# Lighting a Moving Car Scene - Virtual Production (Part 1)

howdy uh welcome back my name is brady i'll be your host for today and if you're here well you may be curious about lighting in some sort of virtual production setting and if that just so is the case you and i we might have a little bit more in common than we thought
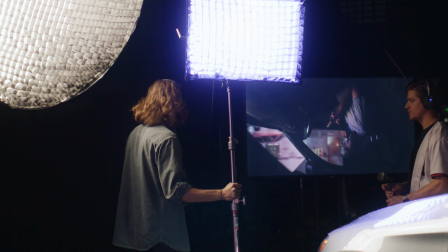so lighting for virtual production whether it's a led wall
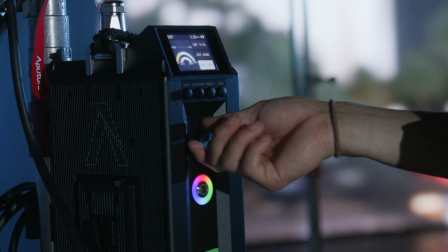a projector background something like unreal engine And regardless of which,
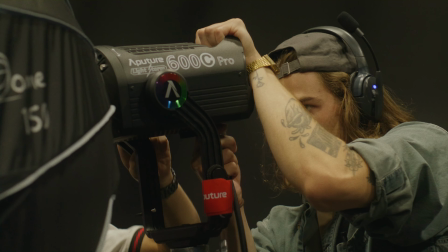you are still going to need to light your actual environment and light your actual scene,
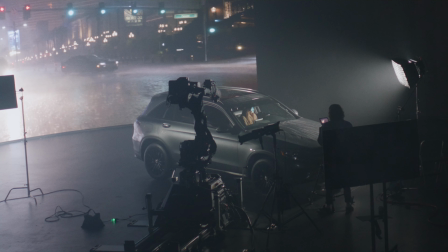even though it is still in a studio. So in this video, we are going to be doing just that.
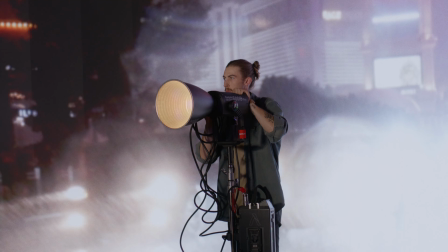We're going to talk about some things that are going to stay the same when shooting in a studio as opposed to out in the field.
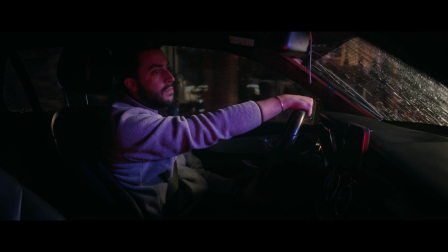And then some things that may differ as well. So what we got here going on is this rainy driving scene down the strip of Las Vegas. And we actually shot this all in Las Vegas at Vue Studios. and if you haven't seen my last video I talked all about this setup and how we got to actually shooting and all that but in this video we are talking about just the lighting itself the lighting portion but going into the first day of lighting in a scene like this with this LED wall I noticed that and quickly realized that the name of the game is
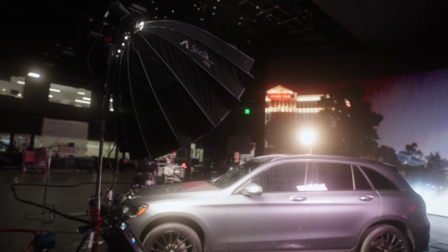lighting control and that is the most important thing that I learned is controlling your lighting and by that I I mean controlling it with stuff like egg crates,
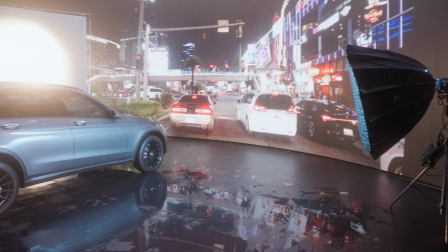grids, flags to prevent the light from spilling pretty much anywhere that you don't want it on your subject. So you don't want it to spill on the wall, especially because if you spill light onto the wall, it's going to wash out the entire picture. And then you're just going to lose your authenticity or realism because your wall is washed out. So light control is the name of the game throughout the entire shoot here that I'm going to be breaking down.
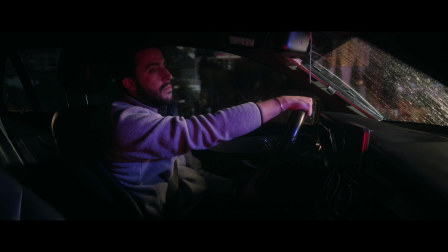And I'm going to be breaking down these two different scenes. So the first one is this kind of like in the passenger door at the driver, this side driving shot. And then the other one is this slow push incoming from the rear of the car up from behind, kind of exposing the dashboard.
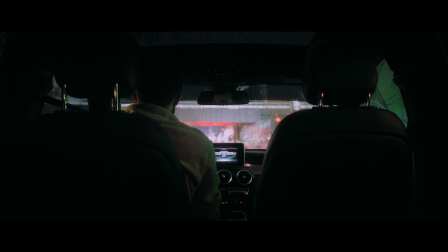So the first one that we're going to talk about is this side one, this side driving shot.
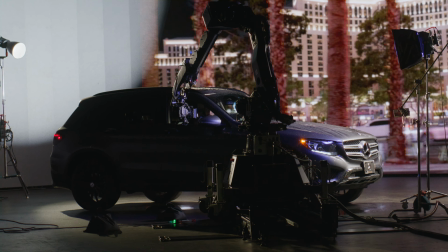And it's, you know, it's a little bit complex because there's a lot of different lights playing into it.
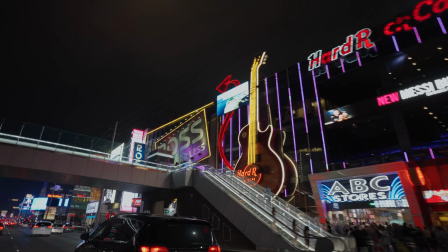But I added in a lot of different factors because driving in an environment like this strip in Las Vegas,
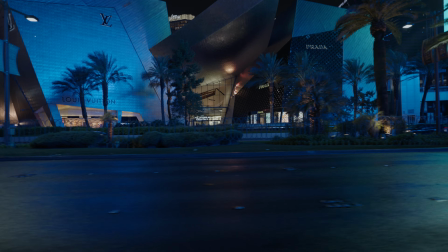there are a lot of different motivations for light. there's a lot of different light sources and a lot of uh dynamacy if that's the word dynamic movements as far as the light goes so
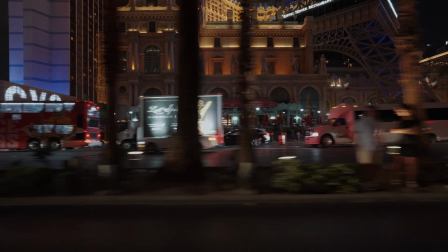I know I needed a handful of lights coming from all sorts of different directions so bear with me I want to you know take it step
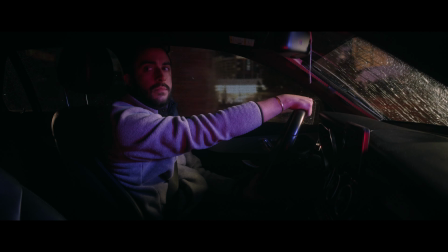by step as to why I added each light source so playing the shot out you see that there's a lot of movement as we see that the
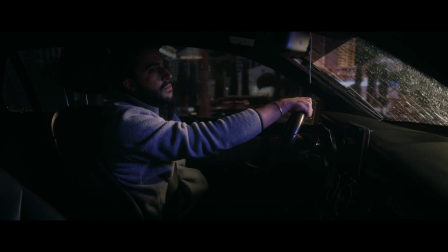scene passes in the background you've got occasional brake lights some headlights shining in on our driver some colors changing
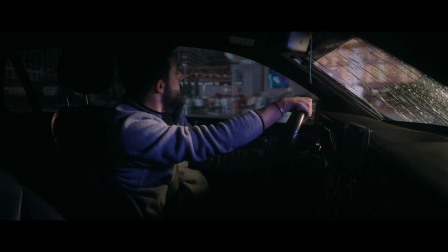etc so I wanted to emulate that with the lights that we had added So the first light I'm going to say is our key light,
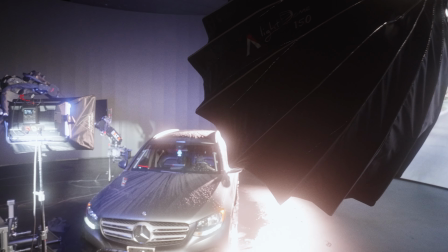essentially. And this is an Aputure 600C, which is a beautiful light.
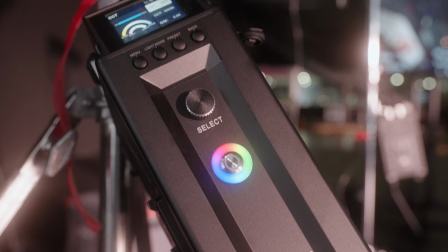And I wanted this to be mainly our key light, just making sure that our subject was lit very nicely.
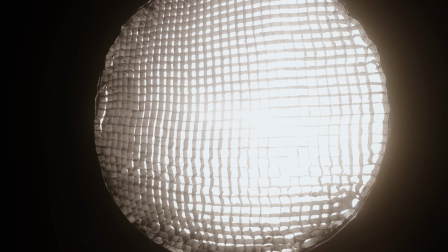So to do this, I used the Light Dome 150, a very large, big, soft source. And I had that kind of upstage, actually, kind of on the driver's side of the vehicle.
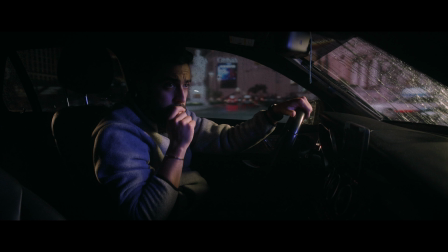So that gave us a wrap of light coming across his face. And I just set this to about like a 4,000 Kelvin range just because...
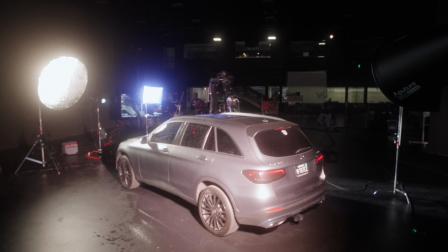It's a helicopter, but I had this light set to about 4,000 Kelvin because I still wanted it to have some warm characteristic, but not a total tungsten just kind of like an ambience of Warm light coming from whatever environmental sources that are out there and the name of the game like I said is control so on top of this light dome We put
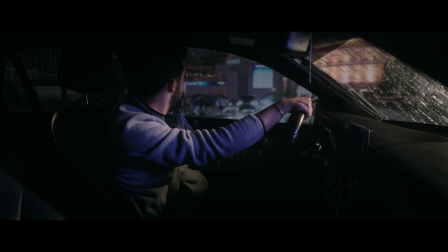a egg crate as well just to keep the light soft yet controlled coming in on our driver and kind of the cockpit area
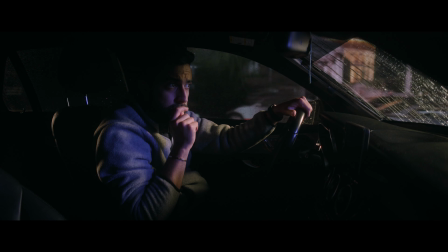That he's sitting in so that was the first light just a 4,000 Kelvin soft key light but then another light I wanted to start you know pulling the subject
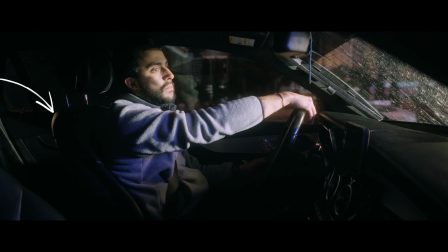from this dark area and creating some separation and I did that with one more aperture 600c and on that I put a narrow
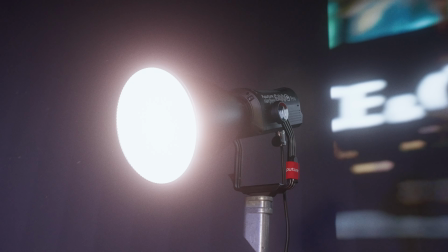reflector dish one of those 1200 uh reflector kit dishes and that was just to keep the light focused in straight again not spilling and I
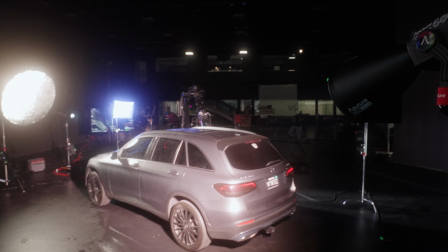put this still on the driver's side the back of the vehicle relative to the camera shining in and this one is acting as a rim light essentially so
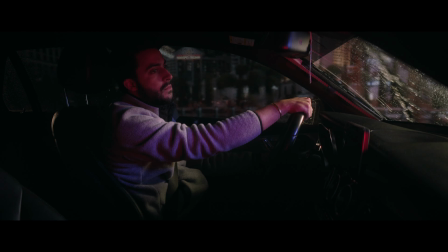you can see that on the you know the edge of our driver the seat especially you're getting this nice edge light and you can already see we're utilizing something like three-point lighting even in a scene like this and then for the light color temperature I had this as well set to 4000 Kelvin just to match that kind of warmer color source that was coming from our key light. So a struggle that I realized with shooting in a studio like this is that it's very very dark and you almost have too much shadow so you want to kind of control
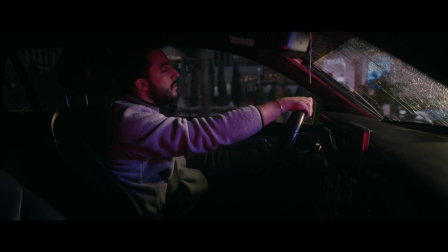this shadow and still maintain this contrast but you want to fill in these really dark areas so with this next light
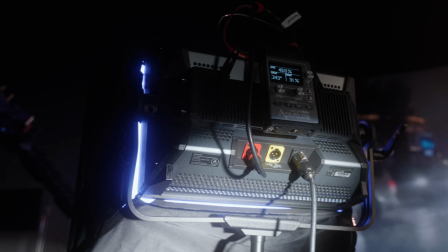that's exactly the purpose of doing so and I took a aperture nova p300 and I saw that on the near side of our subject
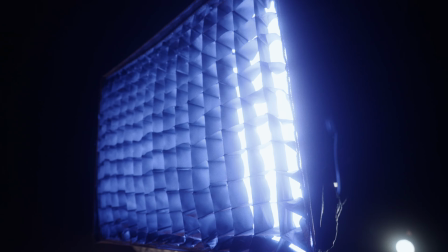kind of on the camera side it was just really really dark so by taking this nova and putting a soft box and again a grid on it I set
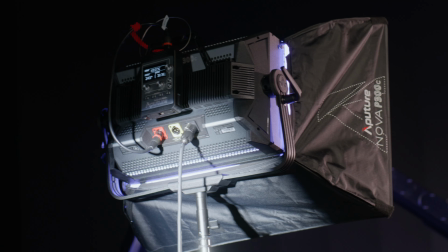it to like this kind of deep purple or this bluish purple color and I just shine that in on the front side of our subject
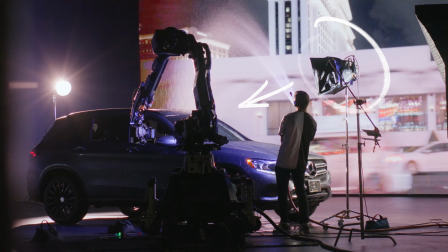so it's just filling in a lot of this really really dark shadow area because yes we want shadows but the fact of the matter is to make it
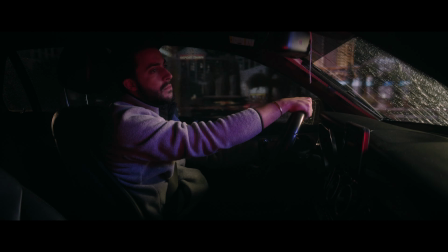look realistic we're shooting in a city there's going to be a lot of city ambience a lot of light spilling from many different ways so the purpose of this light was just to act as that city ambience filling in these really really deep shadows so there's our three different lights and ultimately it's kind of a three-point lighting setup of a key light rim light and a fill light but the struggle with this is that we're driving in the scene we're supposed to be acting as if our subject is driving so if you know there's no dynamic light and moving light it's kind of gonna you know blow our cover that we're just sitting in a studio so i wanted to add two more lights that just add this again dynamacy and the first
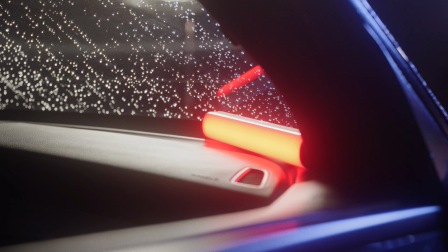light that we added was an aperture mt pro and this was just to simulate a brake light kind of like in front of our subject
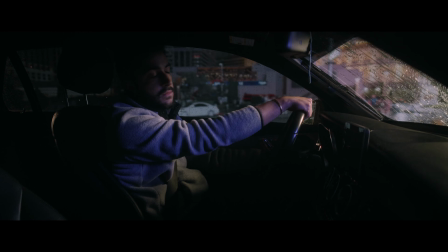Just randomly triggering on and off so I set this just to a deep red like a zero-degree HSI And I set this hidden out of
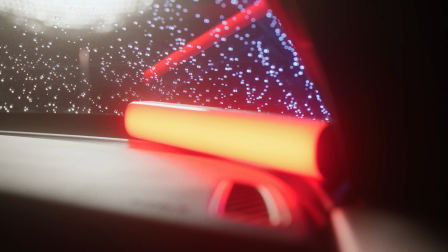frame on the dashboard And then what I did was just went into Sidus Link and just randomly triggered it on as we were rolling the film and
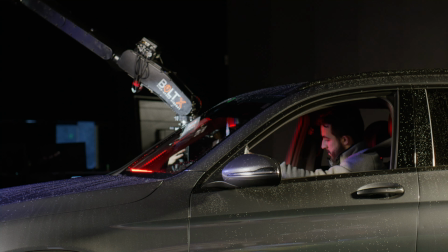just Turning on and off as like a brake light was turning on and off in traffic And then one more light that I wanted to add which I think might be my favorite
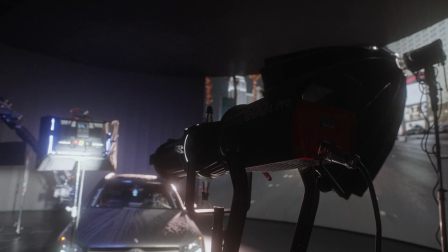is replicating a headlight So to do this we add an aperture 600d and on that we had a spotlight mount
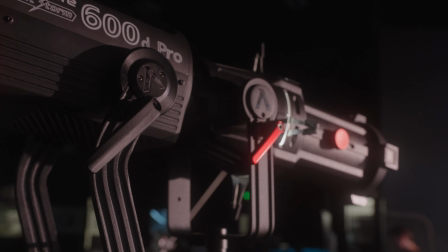and that was just playing, serving two purposes really.
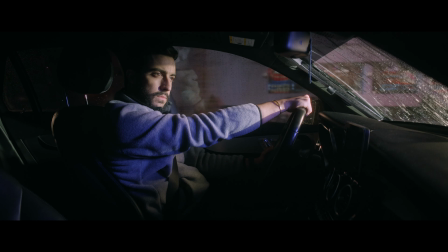One, headlights are just very hard sources, so we wanted to replicate that hard source coming from like a very pinpoint spotlight.
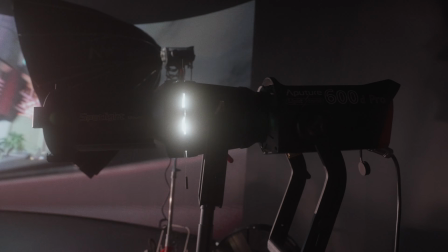But additionally,
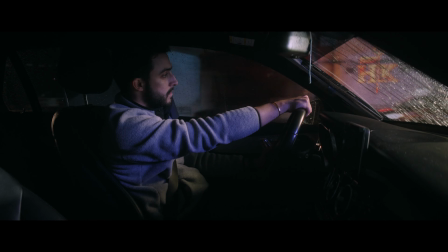one of the benefits that I loved about it was just adding this texture on his face as the headlight cast through the windshield, because we had the rain trickling onto the windshield.